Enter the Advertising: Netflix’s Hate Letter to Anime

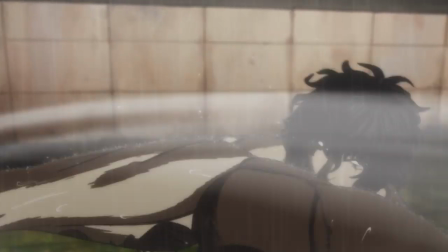It It essentially conflates Netflix's current agenda for what they want THEIR anime to be like with what anime is all about,
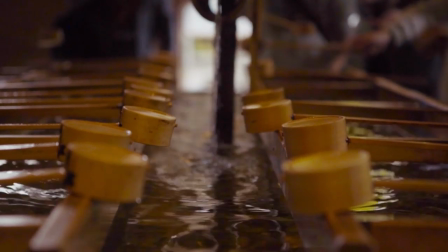and then packages that up for a casual audience that won't know the difference and won't know until they're told at the very end who happens to own all of these shows.
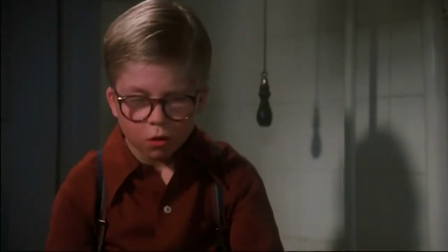At which point they'll be left feeling like… A crummy commercial?
Son of a bitch.
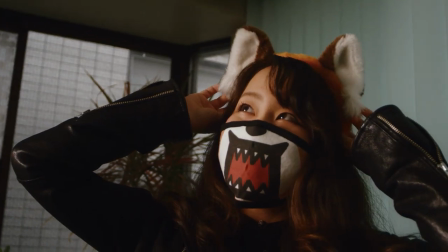Now, it's not like there's any inherent problem with Netflix doing a series of behind the scenes interviews about their own shows,
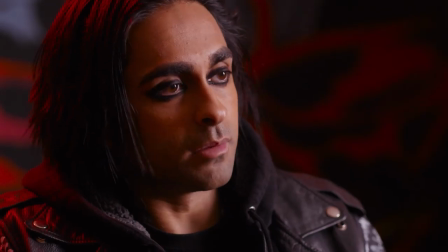so long as they make it clear that that's what they're doing. I'd honestly be on board to watch that, if it was any good.
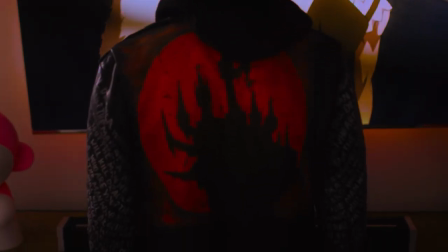Which this… isn't.
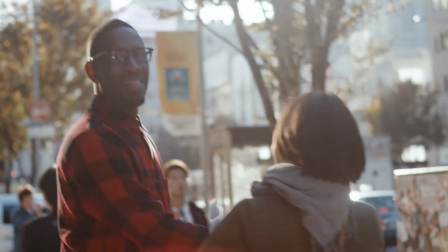Beyond being disjointed and confused and not having any actual point, the voiceover is just… really bad.
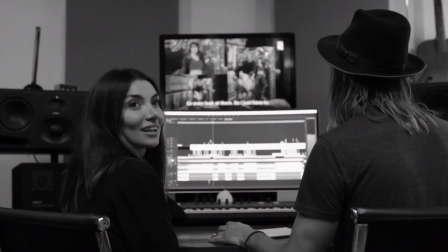As a writer, some of these lines physically hurt me.
They call him the Quentin Tarantino of digital age.
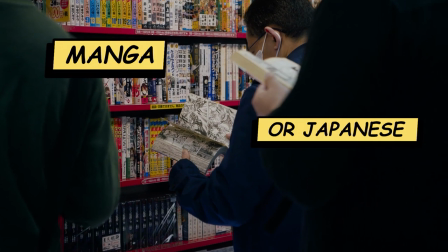Japan uses more paper to print manga, or Japanese comic books, than they do to make toilet paper.
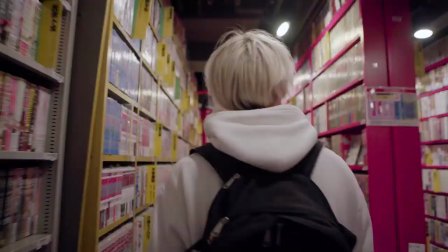Either people in Japan need to up their fiber intake, or that's a shit ton of comic books.
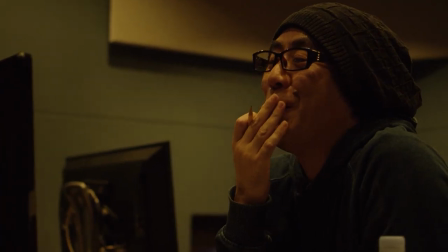Animators and manga artists were like kings. Or to be more geographically appropriate, emperors.
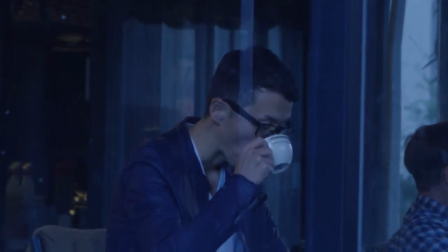The Instagram celebs of yore. But you know, talented.
And as a video editor watching this, I felt even more pain.
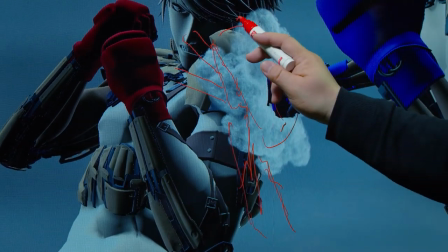The documentary does make an effort to frame the interviewees in a style reminiscent of their own work,
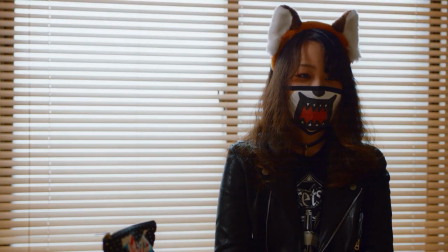and I will say that the individual segments focusing on Agretsuko, Rilakkuma, Ken Gun Ashura, Be the Beginning,
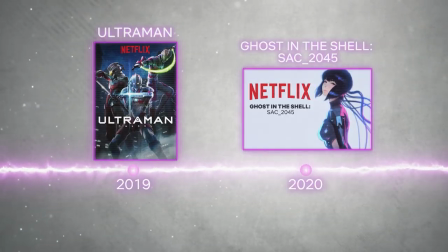and Ultraman… work to some extent or another.
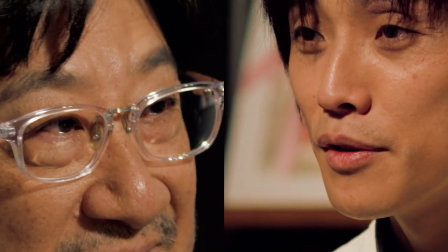But the house style of editing used in the framing segments and some of the interviews, which makes constant use of split screens,
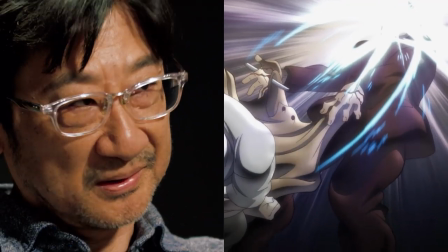rapid cuts, digital zooms, and video glitch effects is… fucking atrocious.
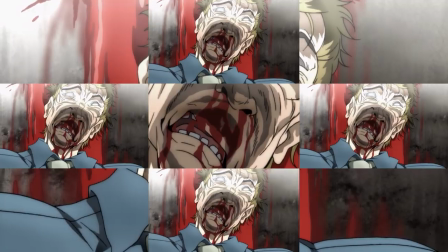It's close to impossible to find a consistent focal point on the screen when the editing is going nuts like this.
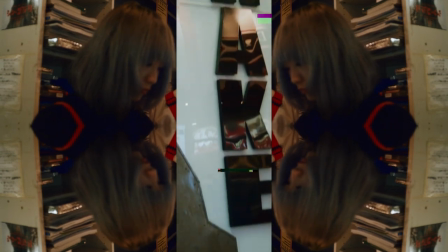And that's annoying enough in the connecting bits between interview segments, but during the interviews themselves,
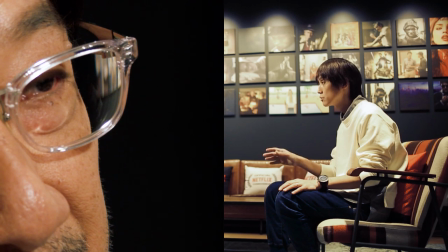it's out and out distracting for the screen to be filled with all this visual nonsense set
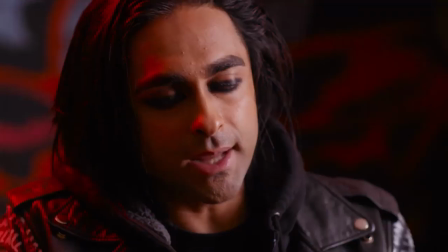to intense music when I'm just trying to listen to what the interviewees have to say.
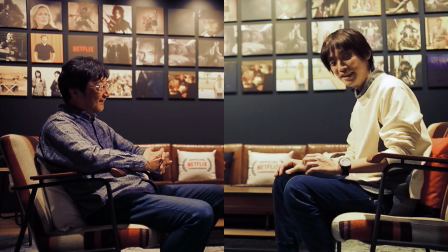In the case of Toshiki Hirono's interview, there were parts where I literally couldn't hear him over the music.
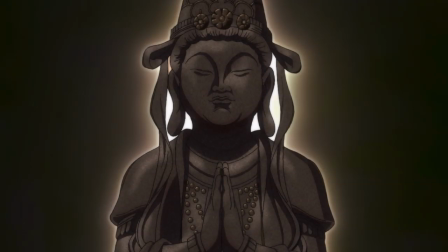Which, to be fair, is a mistake I've made myself, as a newbie youtuber, like four years ago.
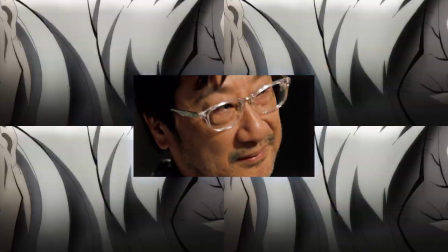So… yeah. And as he's talking, the screen just freaks out.
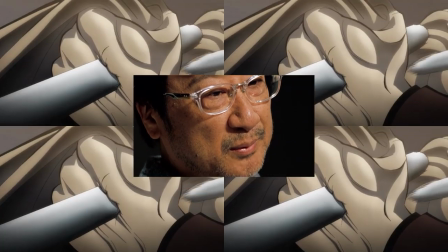It's plastered with distracting collages of clips from Baki, with a new, equally hideous cut appearing like every two seconds.
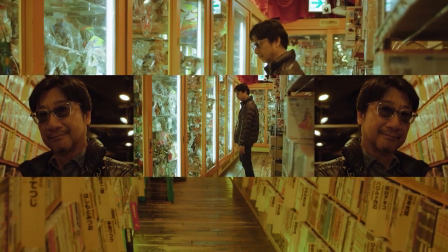Because just watching a guy talk calmly about the thing you've decided to watch a documentary about is apparently too much for your tiny magpie brain to handle.
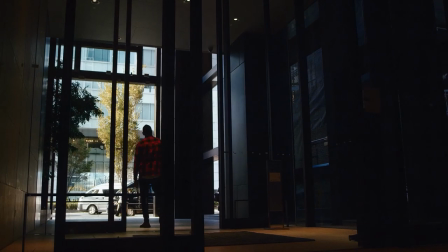I'm genuinely unsure whether this hyperactive editing is more insulting to the interview subjects or the audience,
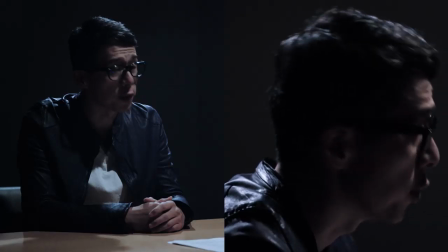but it's impossible to stomach either way. I don't want to turn this into a big list of editing nitpicks, mostly because that would be like a 4 hour long video,
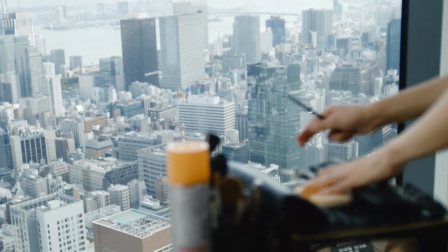but during their interview with Yoko Takahashi, they played just the opening bars of A Cruel Angel's Thesis,
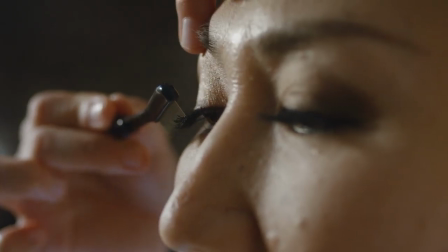like… four different times in the space of six minutes.
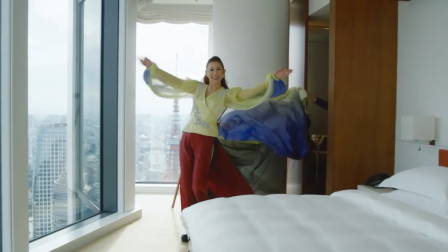It feels awful to watch, and it's a baffling choice,
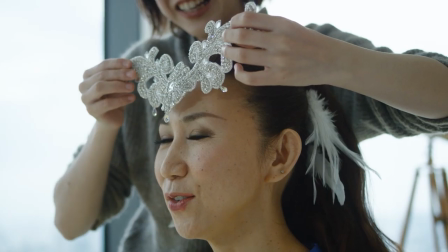considering that this is one of the most iconic, widely known foreign language pop songs in western culture.
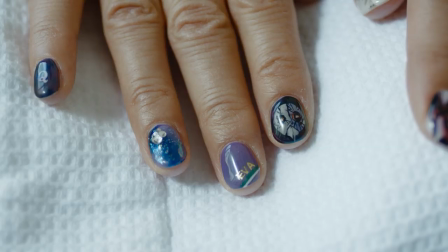And that cultural ubiquity is what the fucking interview is about.
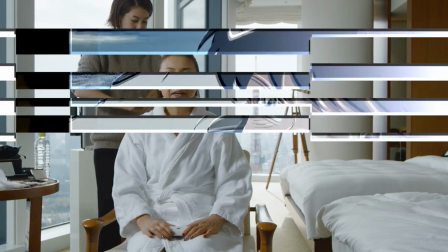My brother-in-law, who doesn't watch anime at all, has told me that he thinks it's one of the greatest pop songs ever made.
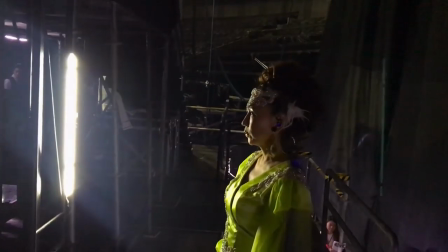It's also, like,
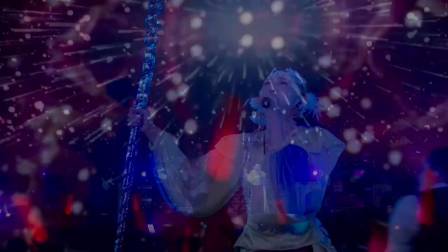THE anime meme song behind only… maybe… and…